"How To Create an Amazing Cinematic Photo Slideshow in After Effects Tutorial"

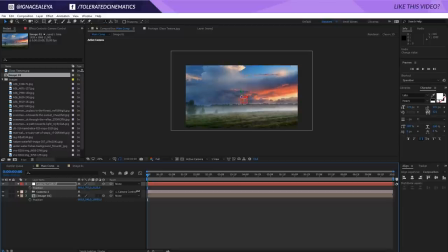4:02 So what I'll do is zoom in on my image, and of course you can move to the left or the right depending on what you like to focus on, like so. Click on the stopwatch for the position of the camera control, and go all the way till the end and right click and reset these settings.
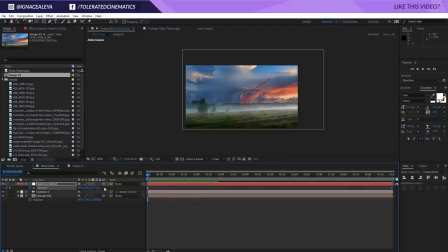4:18 So now we have this kind of simple animation. Alright, so once you have something like this, of course you're not going to see any 3D depth. The reason why is because there is nothing in front of the camera, or there is no depth in the scene. We only have this simple image, and that's where the glass texture comes in.
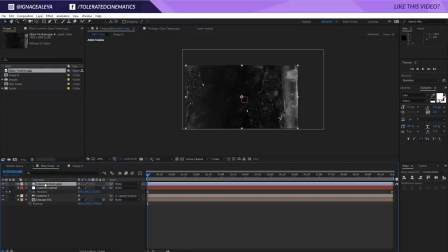4:36 So I'm going to drag in my glass texture into my composition as well, and I'll also make this a 3D layer. Now we can do a few things. We can press P on the keyboard and maybe change this to like 5000, so the half of the distance of our image right here, and make it a little bit larger like so, and just reposition this right here.
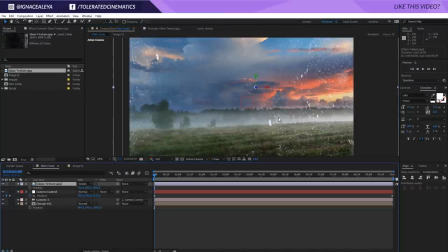4:55 Toggle the switches and change the blending mode to a screen, and you can also press T on the keyboard to lower the opacity to something like 50, so it's not that obvious.
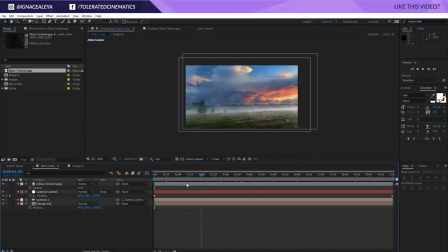5:04 But now if you're going to move, you're already going to see some parallax effects right here. We actually want to see at the end that it's filling the frame entirely, so I'm going to scale up our glass texture right here. But now you can see there is already some parallax. What I'll do is duplicate that glass texture, rotate it a little bit on the Z right here,
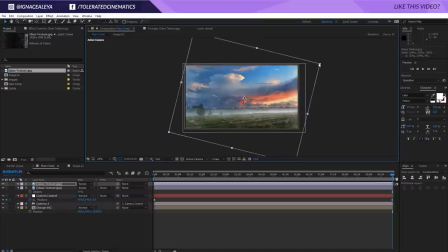5:24 and maybe you just want to reconstruct it or take another texture that you find online.
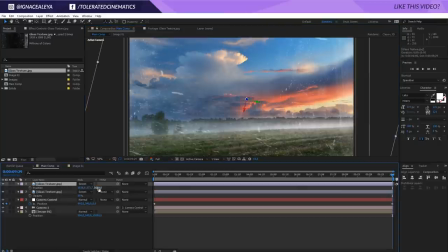5:30 Use some variation and then press P on the keyboard again, and maybe change this to like 2500.
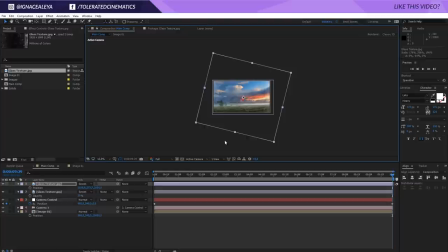5:36 And maybe I want to keep that aspect ratio to actually look a little bit better. So what I'll do is something like this.
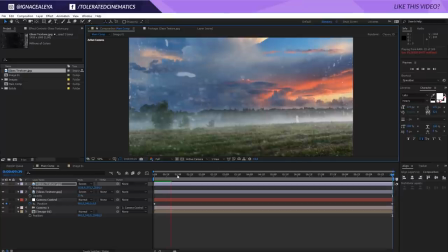5:42 And now if we're going to look at that animation, you're really going to see the depth of our scene here. And of course, this image isn't perfect right here because it's going very slow and it doesn't look very detailed, but it's okay for now.
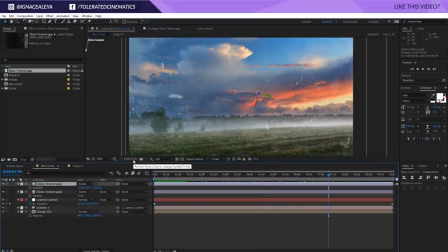5:56 And another thing that you could do is add some kind of depth of field to your image to really give that sense of depth in your scene.
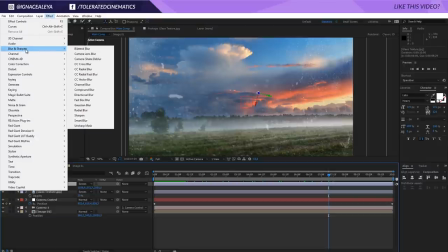6:03 So click on the glass texture and go to effects and go to blur and sharpen and add a camera lens blur right here.
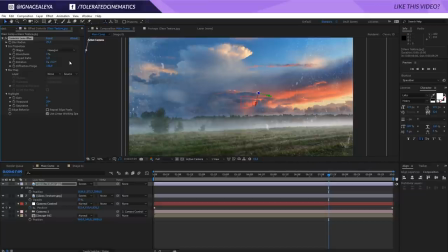6:09 Now if we're going to increase that to something like 25, you're just going to have a blurred image right here, but you're also going to see it very subtly, but it's going to add up in the depth right here. So pretty cool.
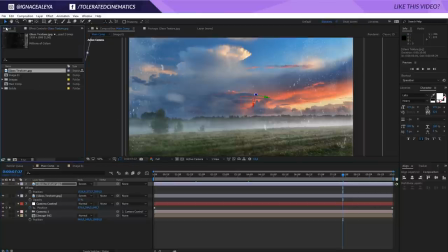6:22 So now we want to add a few other elements to really sell that depth effect. So what I'll do is create a new composition, and I'll make this a square layer.
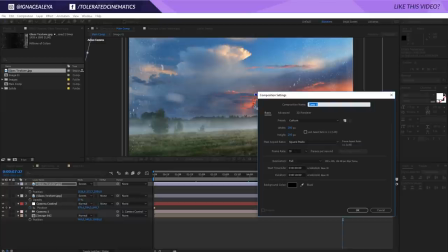6:31 So I'm going to make this like 200 by 200, and I'll rename this to like plus sign, and I'll click OK.
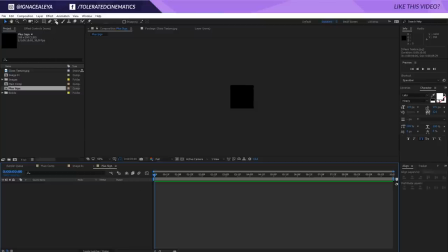6:39 So right here, I want to add a plus sign. So I'll go to my text tool, click over here, and I'll press plus on the keyboard. And then I'm going to click on my selection tool right here. Go to the pan behind tool, and with the pan behind tool, we can actually readjust the center of our text.
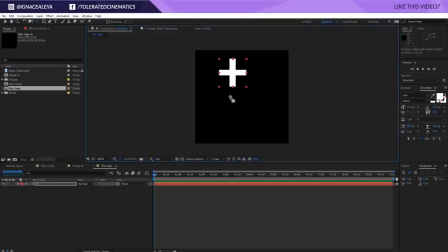6:55 So I'm going to click and hold this little icon here, and then hold shift, and it's going to snap to the center right here. So it should do that, or control. So hold control and it will snap to the center of the plus sign. So now what you can do is go over here to align. If you don't see the align tab, go to window align right here.
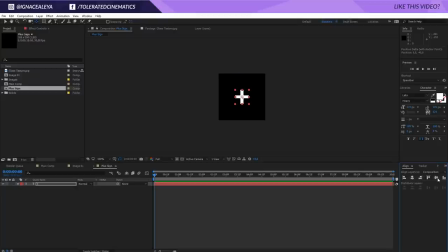7:14 What you can do is click on this icon and this icon that will center out our plus sign like so. Okay, so now it's up to you which font you want to use and which thickness you want to use. I'm going to use Lado Black, which gives me that nice and thick plus sign.
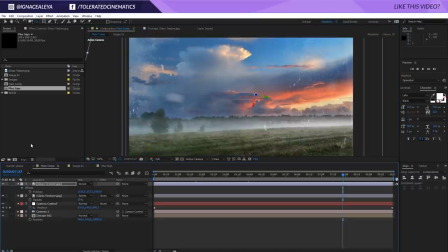7:30 Okay, so that's pretty cool. I'm going to the main comp again, and what I want to do here is just add that plus sign to my scene. So right here we have it, toggle the switches and also make this a 3D layer like so. So now we can readjust the position, move it right over here and maybe duplicate it.
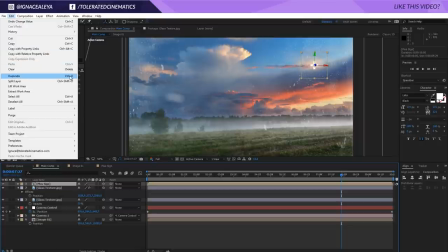7:48 So click on the layer and go to edit, duplicate, or control D on the keyboard, and you can readjust it.
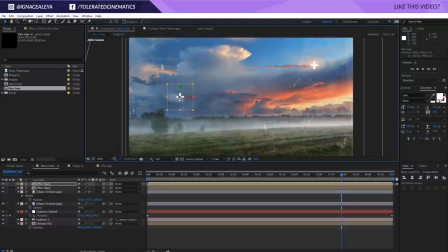7:54 And the biggest difference that's going to make is if you're going to offset the Z position right here. So pick the Z position, just move it around, maybe closer to the camera and move it over here, maybe even closer to the camera, move it over here, and there we go.
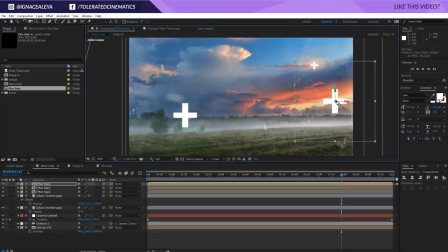8:10 So now you can go ahead and add some kind of plus signs, change the rotation, change the size, change the distance, and really go crazy with it. Maybe you want to put this one really far in the distance like so, and maybe you want to keep it over here,
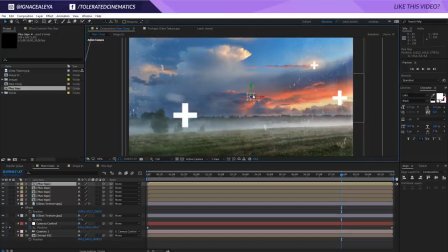8:26 duplicate it again, and maybe you want one, well, if we zoom in a little bit, we can move one a little bit more over here. Let it zoom in again a little bit, and there we go. We actually don't see it anymore. I'm a little bit too far away. Now we'll start seeing it again.
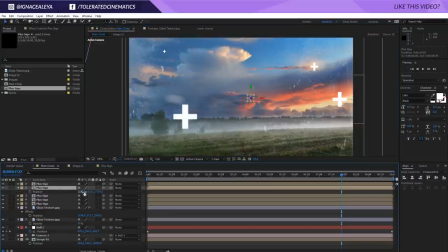8:49 Okay, so just make sure it doesn't pass the 10,000. So right here we have 17,000. Change that to 8,000 or so. And we can play with the scale, for example, to something like 50.
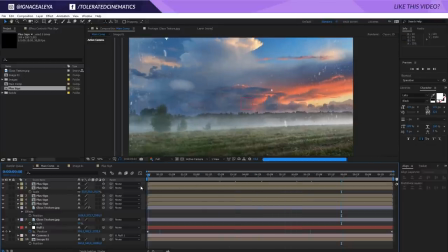8:59 So we have some smaller ones as well, like so. So now if we're going to look at this, you're really going to get a sense of that because it's actually passing the camera.
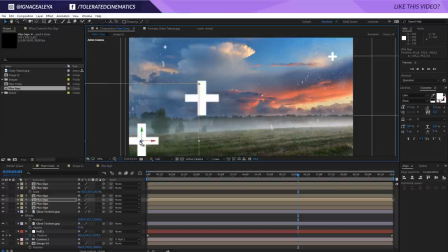9:07 We can duplicate this one, maybe move one over here and a little bit more in space right here.
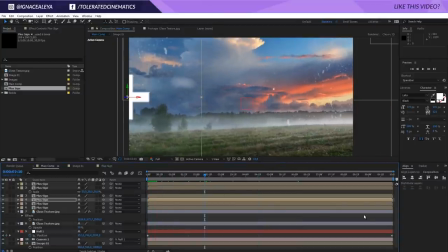9:15 And as you can see, you're really creating a nice depth right here. So what I want to do is actually go to 5 seconds.
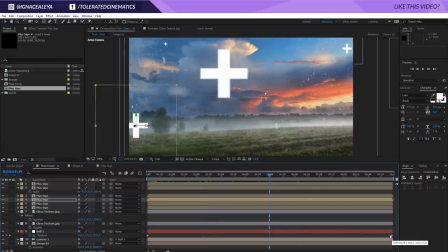9:21 I'm going to use that, I'm going to move that keyframe that we created for our null, which is actually the camera control.
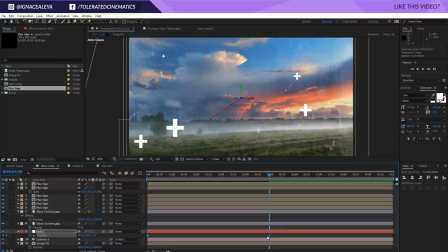9:28 I'm going to move that to 5 seconds. So we're actually half the time of what we used to have on our slider. on our slideshow.
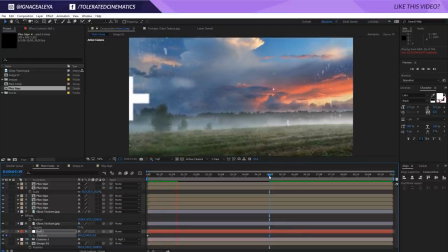9:35 So it's going to move a little bit faster. This looks a little bit better in my opinion. I'm going to keep my composition at 5 seconds.
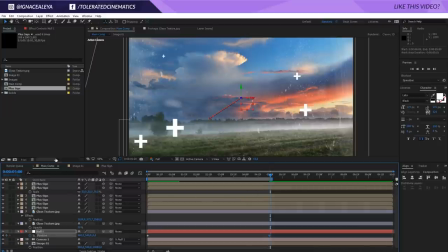9:42 So I'm going to press N on the keyboard on 5 seconds, on a mark of 5 seconds. Make sure that keyframe is exactly at 5 seconds, and then right click over here and trim the comp to work area.
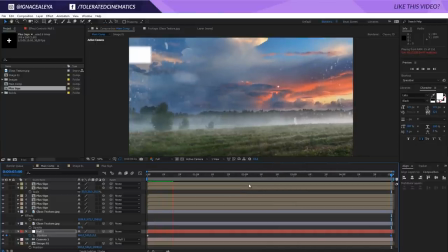9:52 So now I have this animation, really, really cool.
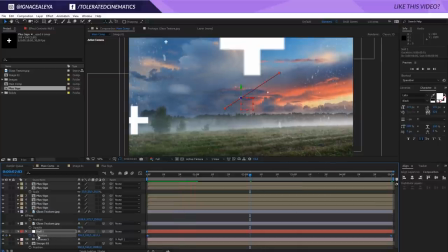9:56 What I wanna do here with the keyframes for the null, click on the position so both of these keyframes are selected. I'm going to right click on them, go to keyframe assistance and easy ease. So what I wanna do is I want to fly in very quickly, and then I want to smooth the animation.
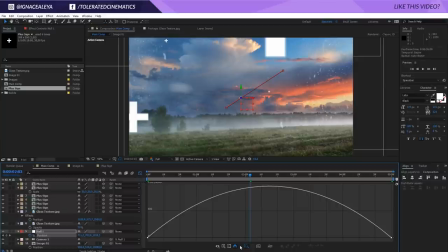10:11 To do that is go to the graph editor right here by clicking on this icon, and right here make sure that you're using the speed edit graph right here. So select the last keyframe, and I'm just going to drag this to the left.
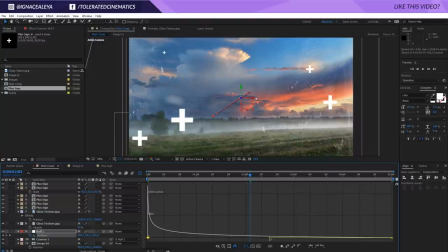10:27 And this one I'm going to also drag entirely to the left like so. And maybe not so much to the left right here, so we have a smooth curve like so.
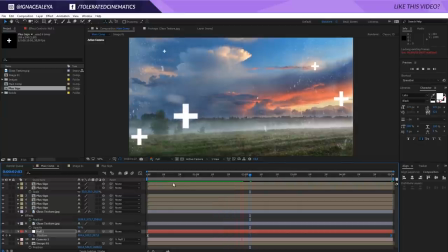10:36 So as you can see, it's moving quickly and then slowing down like so. So really cool. Okay, I think it's time to add some text to our scene.
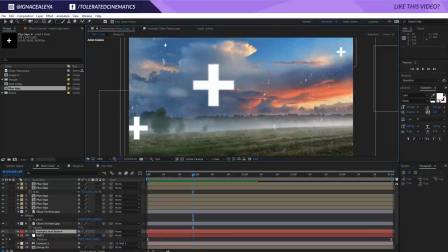10:45 So I'm going to pick my text tool right here, click over here and write tolerated. There we go. Okay, so I'm also going to make this a 3D layer, and now you can reposition this wherever you want. I'm also going to zero out the spacing right here and also move it a little bit more back into space.
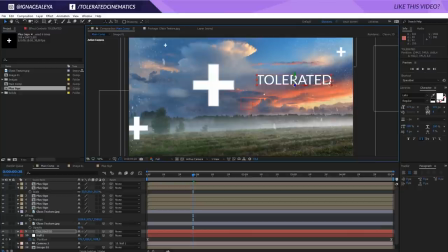11:01 Maybe change it to a regular font and position it right over here. Maybe add cinematics to it and make this like a little bit bolder so we have some variation in there. Maybe this light. Okay, so I'm using the font Lado, as you can see right here. Pretty cool.
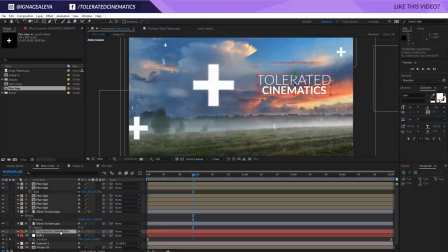11:25 Okay, so just play around with your text. Once you're satisfied, put it in 3D space. Press P on the keyboard and play around with the Z until you're satisfied.
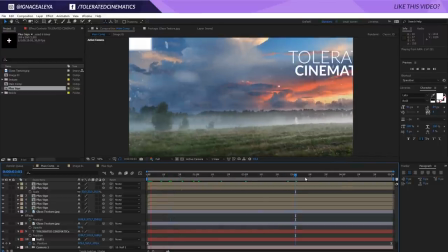11:33 So now we have something like this, and our text is already there, and that really makes it a nice parallax effect.
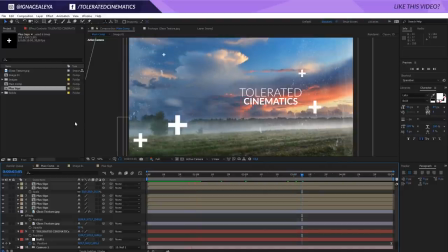11:39 Okay, so really cool. We want to add one more element right here, so I'm going to create a new composition again.
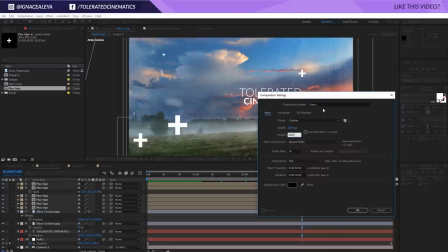11:45 Make this like 2000 by 2000. I'm going to make this circle. Click OK.
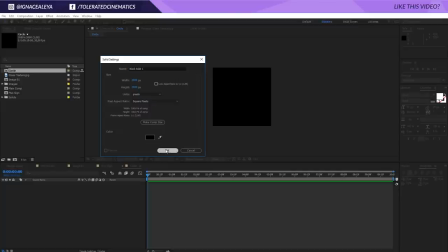11:51 Right click new and create a new solid layer in this composition. Click OK, and then we go to the mask tool right here and pick our ellipse tool. I'm going to double click on that ellipse tool. That will make a nice circle in our composition like so.
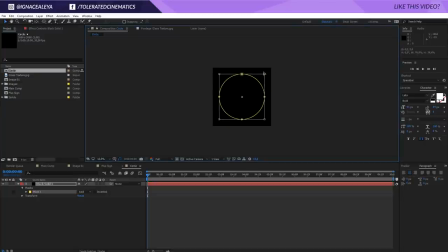12:05 And then I'll double click on that mask and hold Control and Shift to make it a little bit smaller, but still keep a circle.
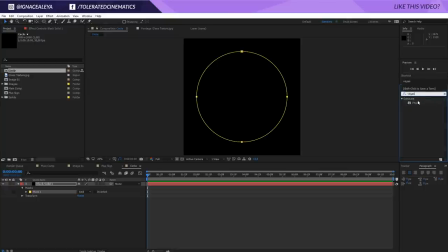12:13 Then go to effects and presets and search for Vegas right here and apply that to your solid layer.